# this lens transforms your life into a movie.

If you use the code jakefruit23 at checkout you'll get one free month with the purchase of an annual subscription. So overall this lens has just gotten me stoked to go out and shoot.
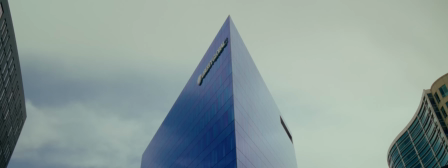4:25 It's a really unique experience and it causes you to look at framing differently because of the different aspect ratio that it shoots in.
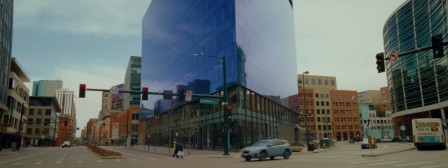4:33 I'm definitely a big fan of the distortion that you get on the edges of the frame.
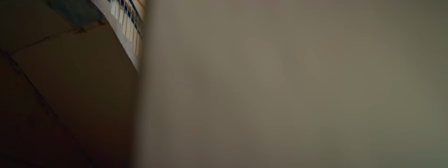4:37 When you get lines or buildings on the edges of the lens, it has this really surreal feeling or it feels like walls are kind of warping in.
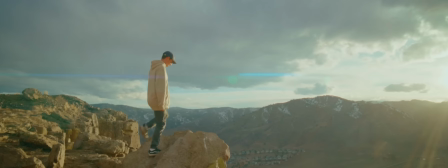4:46 And then there's the lens flares, which seem to be a pretty divisive topic for people like some people are adamant that the lens flares are terrible
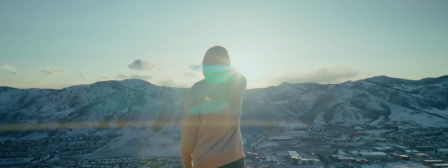4:54 and they're the only downside of anamorphic lenses other people seem to only want anamorphic for the lens flares and i don't know i kind of land somewhere
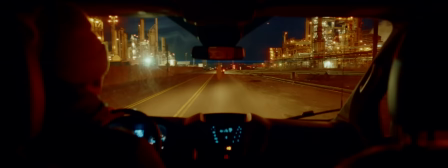5:03 in the middle like there's certain situations like when i was driving through this oil refinery by my house it's a very grungy industrial
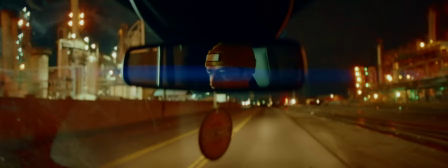5:11 kind of feel and so for me the lens flares look sick in that situation like it's really fitting for the scene But then when I'm at home and it's supposed
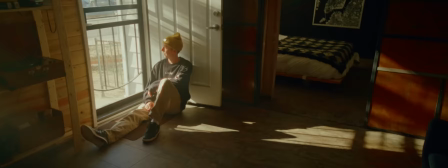5:19 to be a bit more relatable and just normal looking, I feel like in that scenario, the lens flare becomes a little more distracting.
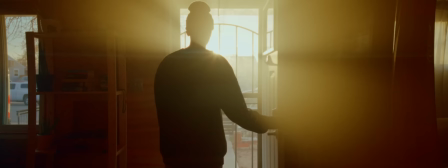5:27 So I don't know, like don't let anyone tell you if they're great or terrible. In my eyes, it's just a creative decision. You can decide if you like them or don't like them.
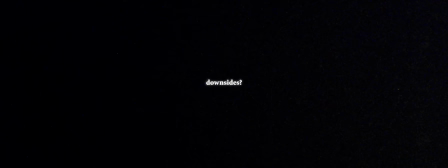5:37 And if you don't like them, you can find ways to avoid the lens flare. As far as downsides, there's honestly not many. The main one that comes to mind is just the minimum focus distance, which on this lens is 3 feet or 0.9 meters. So right now I'm as close as I can possibly get to this lens and have it be in focus. So you're not going to be able to get anything very tight. You're not going to be able to get good like macro details. But as far as I'm aware, that seems to be a pretty common characteristic of most anamorphic lenses. I think there are different like screw-on diopters that help you achieve a closer focus, but so far that's just kind of been a factor that I've worked with.
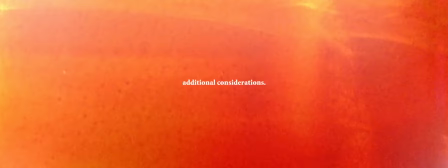6:19 And then beyond that, there's a couple other things that definitely aren't even downsides. They're just factors that are worth mentioning. First of all being it's only manual focus. I feel like that goes without saying, but when you're in the YouTube space, you just kind of get very used to autofocus and it comes on a lot of lenses now. So just had to note it's manual focus only. that and you also might want a monitor depending on your camera. I shot this video on the FX3 which when I first got the lens it didn't have any de-squeezing so I had to learn to shoot with it weirdly squished and it was kind of strange to figure out how to frame shots but now since then the FX3 firmware has been updated so I can de-squeeze the footage while I'm shooting But if your camera doesn't have that option, then a monitor might be nice so that you can de-squeeze as you shoot. So other than that, I'm mostly just glad that Tsure sent me this lens because otherwise I'm not sure I would have realized what I was missing out on.
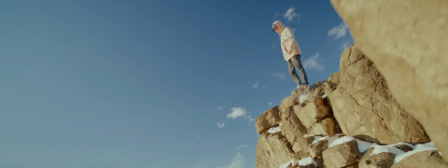Not just with this lens specifically, but with gear in general, there's obviously this whole debate of gear matters, gear doesn't matter, which is so tired at this point. Both sides of that debate are applicable in different scenarios.
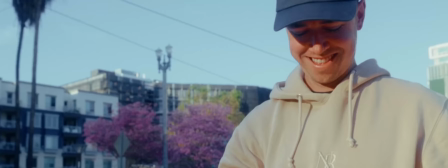7:43 They're both helpful for different situations, but I've always kind of leaned more towards the side that gear doesn't matter.
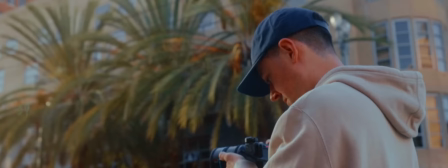7:50 And trust me, I know how annoying that is to hear from someone on YouTube who's just shooting on incredible gear.
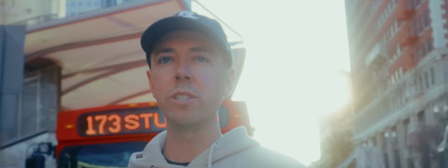7:58 I recognize that. I'm sorry.